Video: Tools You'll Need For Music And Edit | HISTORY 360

Once you have shot your story, you're now going to need to put it together. And there are hundreds of ways you can do that. And that's going to come down to editing, pace, and music. If you change any of these, you can change the entire emotion of your audience.
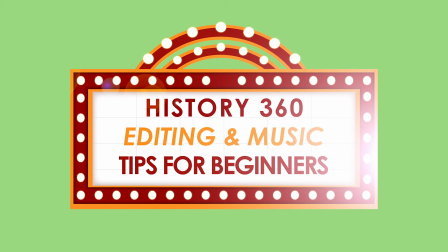Hi, welcome to the Edit Suite. This is the fun part. This is where you're going to put your story together, craft it, stylize it, and really enjoy the fruits of your labor. And probably where you're going to wish you had shot some stuff that you haven't. Mel? Yeah. Nice to see you again. I've got a drive here. I finished my shoot. Here's my hard drive. Take the hard drive. Thank you. What's your wish list of what's inside that? From an editor's point of view. First of all, I need really nice establishing shots. Lots of wide shots, close-ups, a variety of different kinds of shots. Scenes with lots of movement, so time lapses or walking shots, slow-mo sometimes can be very nice. I need very dynamic interviewees because they need to speak clearly, because if they hesitate and if there's a lot of ums and ahs in between, it's a lot of cutting out to do, and so that means you have to cover it with a lot of shots. A lot of shots. A lot of shots. Okay. And a lot of nice shots. What frustrates you as an editor? Shots that have nothing to do with the story, that really annoys me because it's such a waste of time and effort. And if it's a really nice shot but it's got nothing to do with the story, there's nowhere we can fit it in, then it's just a waste. So that's my pet peeve. So you don't mind dark, dingy? Oh yeah, if it's really dark. I knew it. I knew there was more. I knew you were being polite.
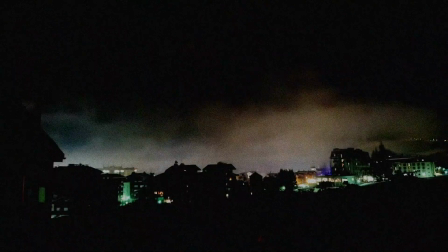But if it's too dark, when you try to brighten it, it gets really grainy, so it's not very nice. So you've got your footage. What would you now do to try and create a story in simplistic terms? Whether you're cutting a docudrama or whether it's a home cat video, you can actually apply the same rules because there always needs to be a beginning, middle, and end to a story, right? So if you just jump in straight into the action, people will be like, you won't know what is going on, or there's no mood that you need to set the mood before that so people know that something's going to happen. And so something I can show you is in Scars of Nanking.
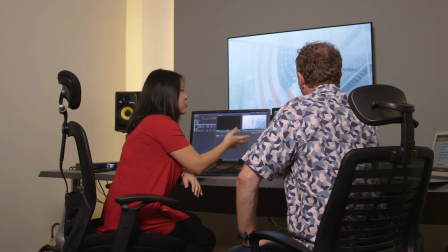Yep. In this scene here, the soldiers are walking. So that's the setup.
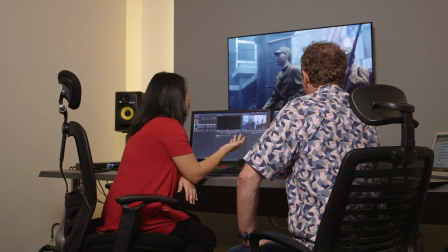When the soldiers are coming in and they're looking for the people hiding in the room, so we don't see them yet.
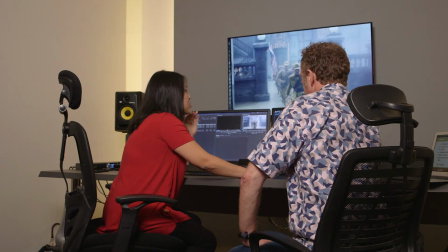So you're building tension there, right? Yeah, we're building tension here with all this. So the music's slightly slower, it's a more ominous feel.
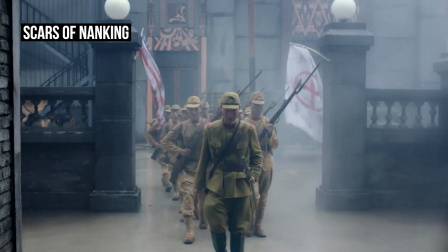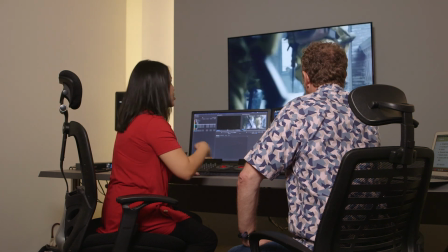And then the next part is the action when they burst into the room. Okay.
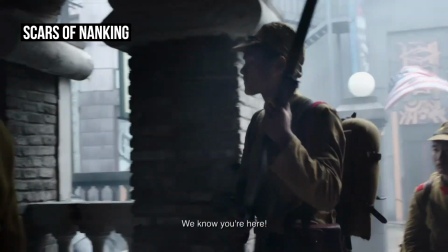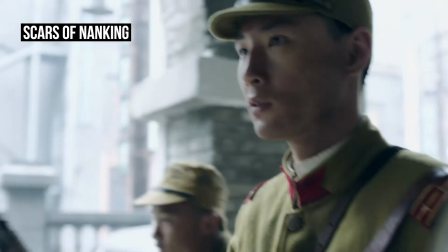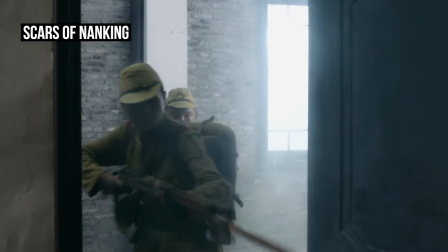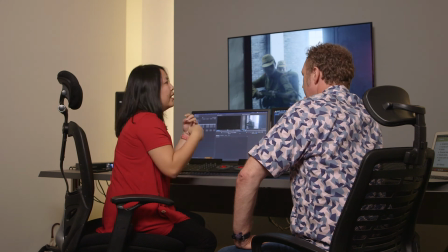We put some sound effects of the door crashing open, and we have the screams of all the people in there just to create even more drama.
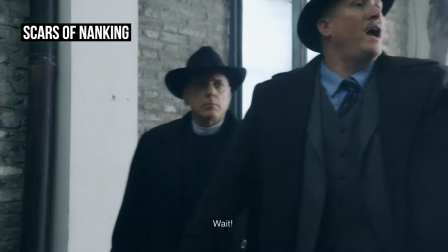Yeah.
Wait! Who's in command here? Who's in charge?
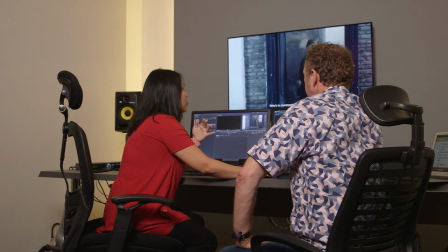And then when the soldier walks out of the room, then it all dies down and then it's quiet again.
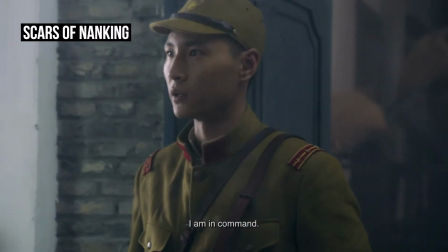I am in command.
And so the same rules apply.
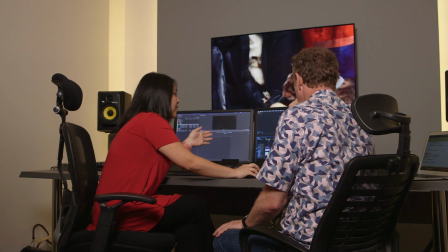If I do the exact same thing to the cat video, see, I've got two cat videos here.
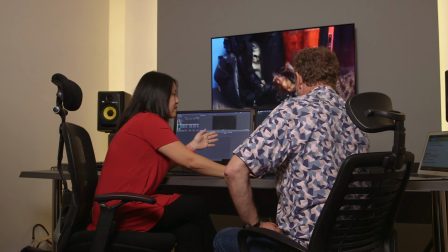So we know there's action because the cats start fighting, but we need to create a setup.
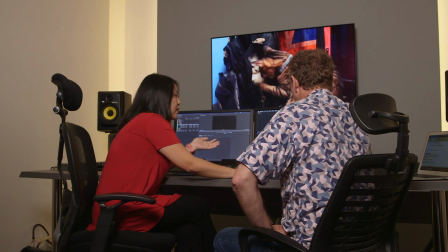So what I've done is I've taken the cat walking from the other video,
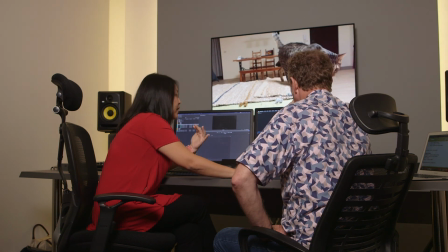and I flipped it around, so I made it look like the cats are looking at each other.
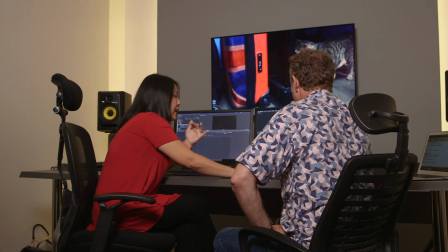And so that's the setup, right? The cat's hiding and the other one's looking at it. And then when it jumps on the other cat, that's when the action happens.
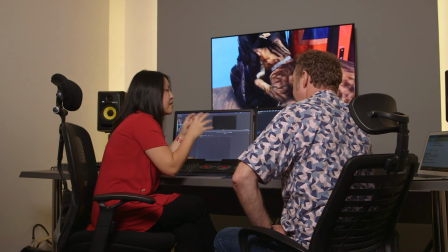And that's when I changed to big drum beats, sound effects, fast cuts. I zoomed in on some shots just to show a bit of the fighting.
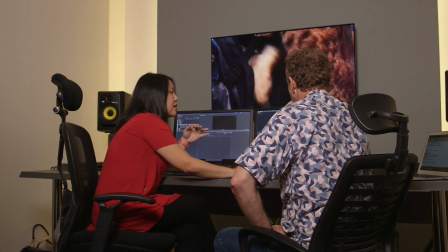And then when the cat walks away, that's the result.
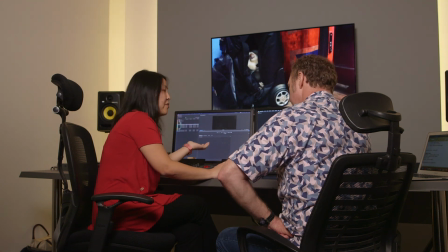We can take the exact same music that we put in the docudrama and put it on this cat video, and it will give the exact same feel.
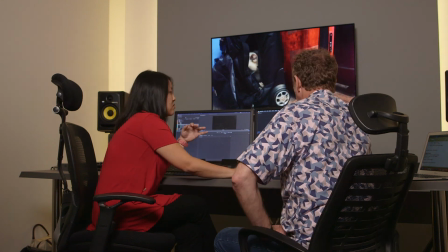So like this.
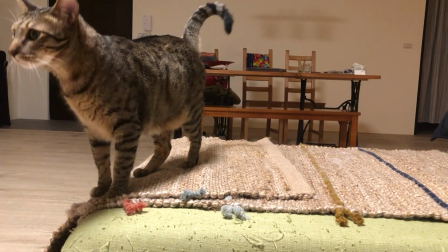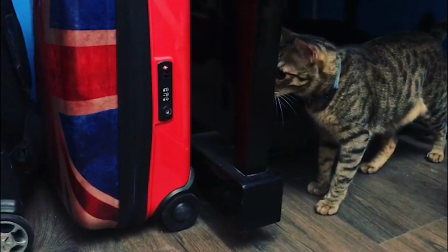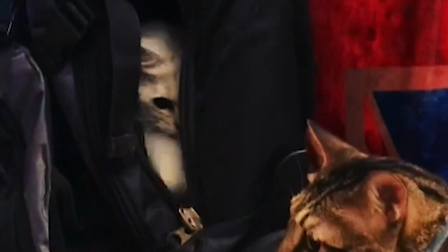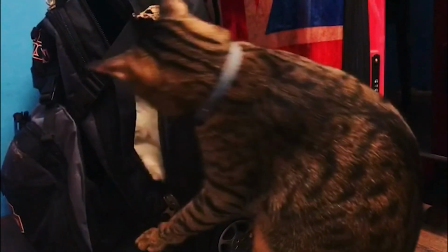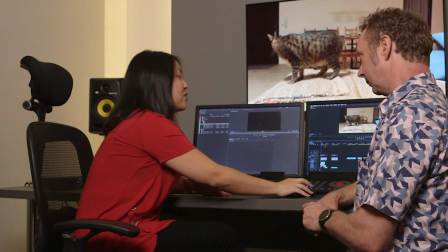Taking the same scene, if we just change the music to this happy track, this was what happens.
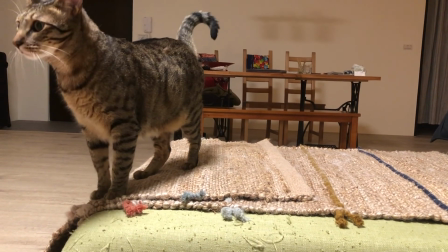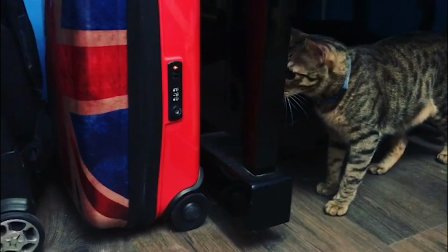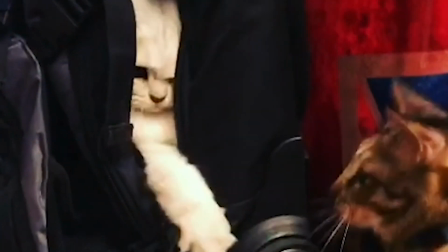Wow, it's almost like a comedy. Yeah, it's completely different.
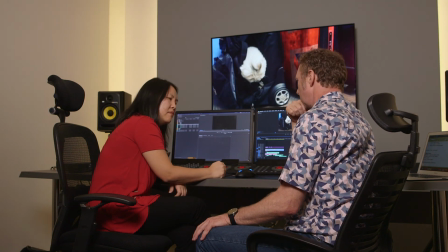So you're really matching colour, music and shot. You really are combining.
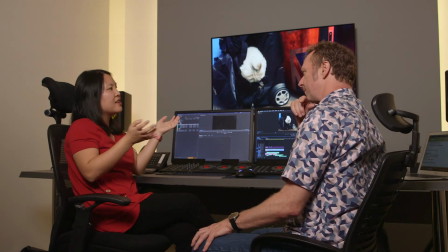Yeah, I mean, it's not just rearranging the pictures, it's everything.
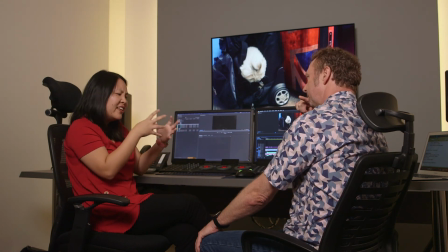Because it's almost like a puzzle piece, you know, you're putting everything together and sometimes you get really stressed and, you know, it takes a long time to build a good story, but when the end product is something that you're proud of,
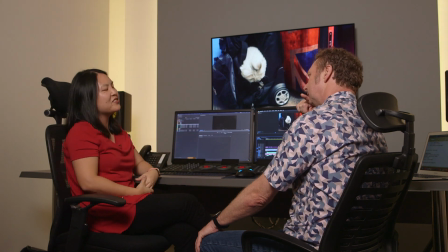it's really, you know, it's a good feeling. Brilliant. So from my understanding, to be a good editor, go out and buy yourself a 1,000-piece jigsaw puzzle, start there. I never understood what you did with how people actually put jigsaw puzzles on their wall. I mean, shouldn't they just fall off and shit?